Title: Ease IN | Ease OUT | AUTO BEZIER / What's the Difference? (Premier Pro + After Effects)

Right, today I'm going to share with you what I know about keyframe animations, in particular how you can manipulate how fast, how slow, or how gradually an animation eases out of and into the keyframes. I'll use scale and position movements as examples in both Premiere Pro and After Effects.
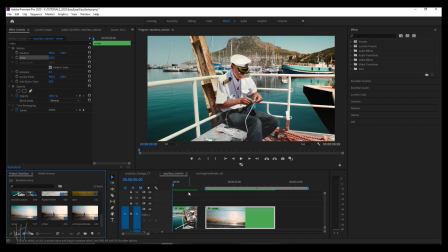Right, here in Premiere Pro, we'll use these two clips as examples.
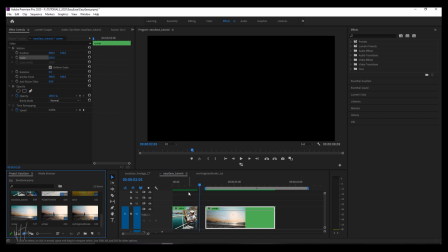We've got a sailor, which involves the camera moving in a pedestal and tilt motion, and then this clip over here where there's no motion.
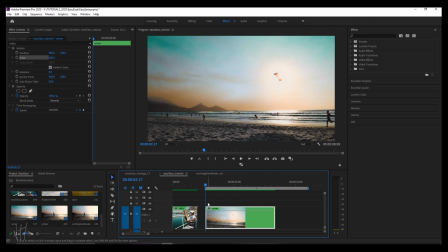Let's start off with this easy one over here first, and let's just do a scale in. So let's start somewhere along over here and toggle the scale animation. And let's just say we want to start it at the normal 100%, and then at about this point over here,
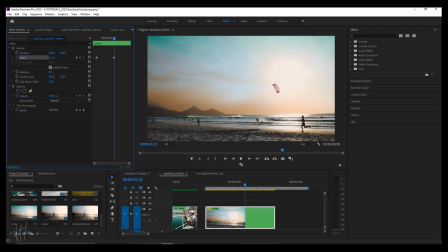we want to give it a drastic upscale to about here. Let's just say 130. And let's just take a look at what this looks like with the straightforward keyframe animations. So this movement is quite abrupt. It goes from no camera movement abruptly into the zooming in type of scaling in effect.
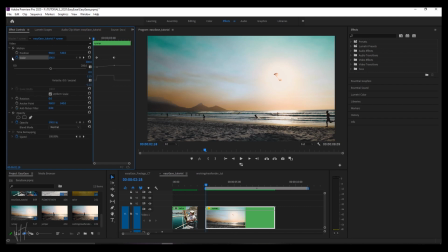To make this a little clearer for you, let's open up the graph. So over here we've got two graphs. We've got a graphical representation of the scaling factor, which starts at 100 and then increases to 130 over here at these two keyframes. And in this graph over here, you see how fast, slow, or in this case,
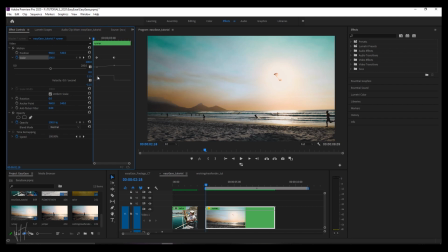how abrupt we go from having just a static camera to a zooming in effect straight away. And it's this abruptness that you can really pick up on when you're watching the clip. So to address this, we can right click and ease out.
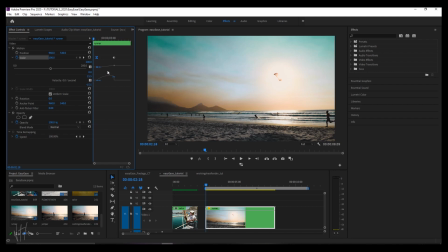And notice how now we've eased that movement out and ease in.
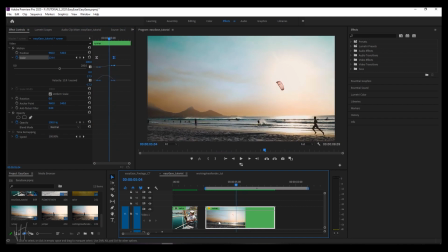So the movement is less abrupt. It does seem quite unnatural because the zoom in was quite a harsh one, and we went from 100 to 130 in a very small amount of time.
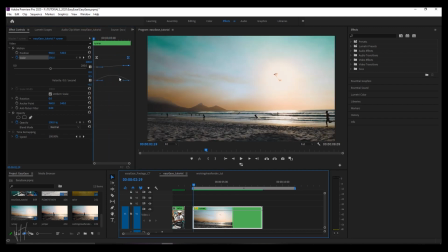But if we were to move this out, notice how gradual and smooth this curve is, and you can really see that there in this motion.
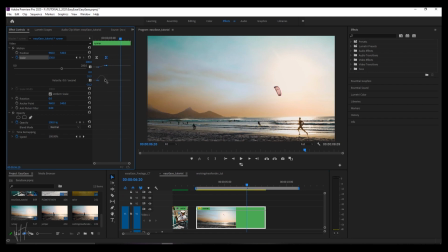And if we were to bring these closer together, you'll have a less smooth curve, which is reflected in the movement. But that just makes sense because we are creating quite a drastic increase in the scaling factor in such a small frame of time.
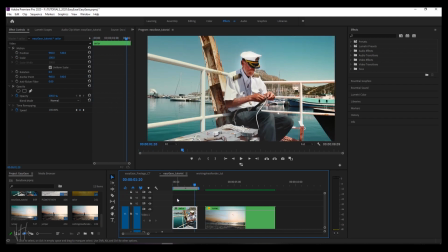Now with our sailor guy, we've got that movement that kind of goes pedestals down and then tilts up.
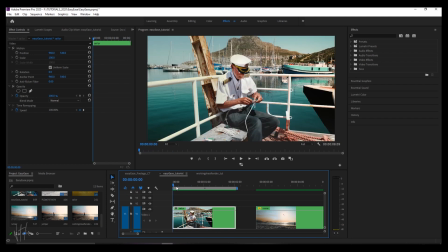And let's just say we want to add 3 keyframes to this with 2 types of animation, position and scale.
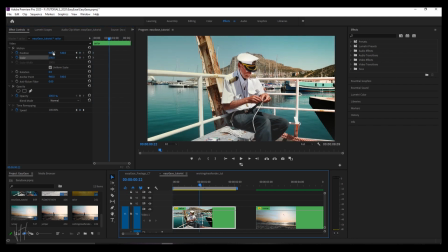Go to the middle here, and we want to scale this up.
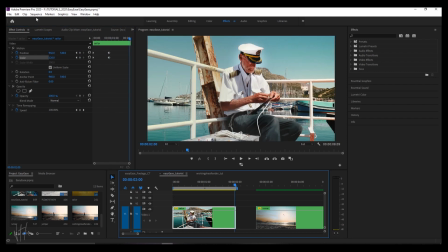Keep him center, and then towards the end here, we want to scale this up a little more.
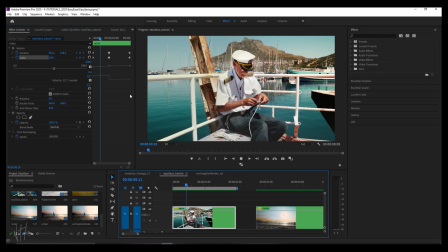And look at this abrupt graph over here. See, once it hits this point over here, how abrupt that looks?
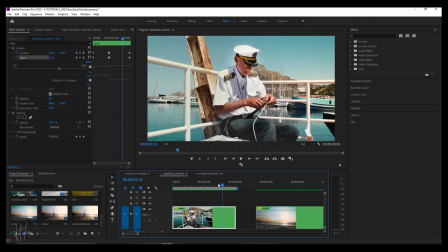It looks as though the camera jolted downwards. We can fix this by highlighting all of this.
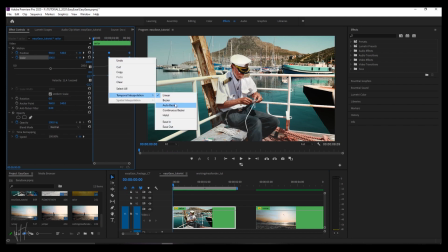Right click, temporal interpolation, auto Bezier. And look how smooth this curve has become.
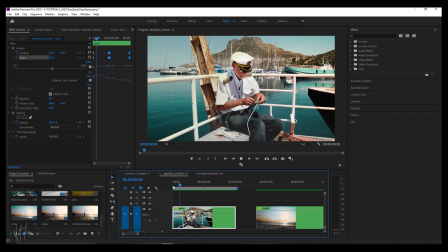And that really is a lot smoother. It's more pleasing to see. It's almost as though we've assisted the camera movement.
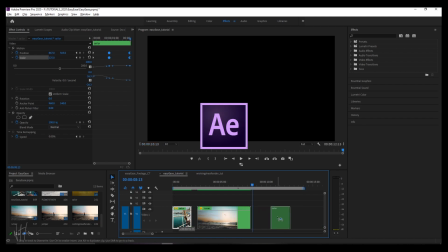So let's just click Alt and drag this over the same clip.
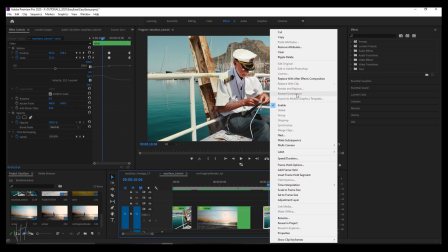And we want to right click, replace with After Effects composition.
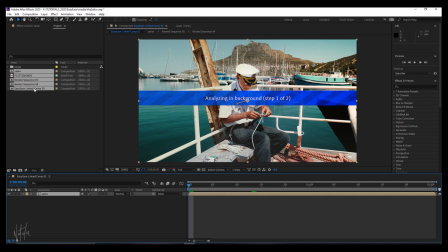As you can see here, folks, this is a nested sequence that is made up of various adjustments and manipulations. And to make this as fast as possible for us, to make this as easy as possible for us, let's just nest this, in other words, pre-compose it.
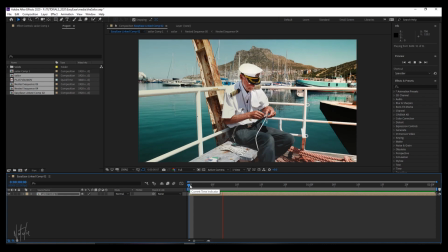So okay, as you can see, it's the same clip. Now for this part of the tutorial, I'll just take you through the steps or the clicks you need to make to repeat what we did in Premiere Pro. So if you go to this little triangle here, click that to bring down the transform menu, and here you've got the scale and position like before.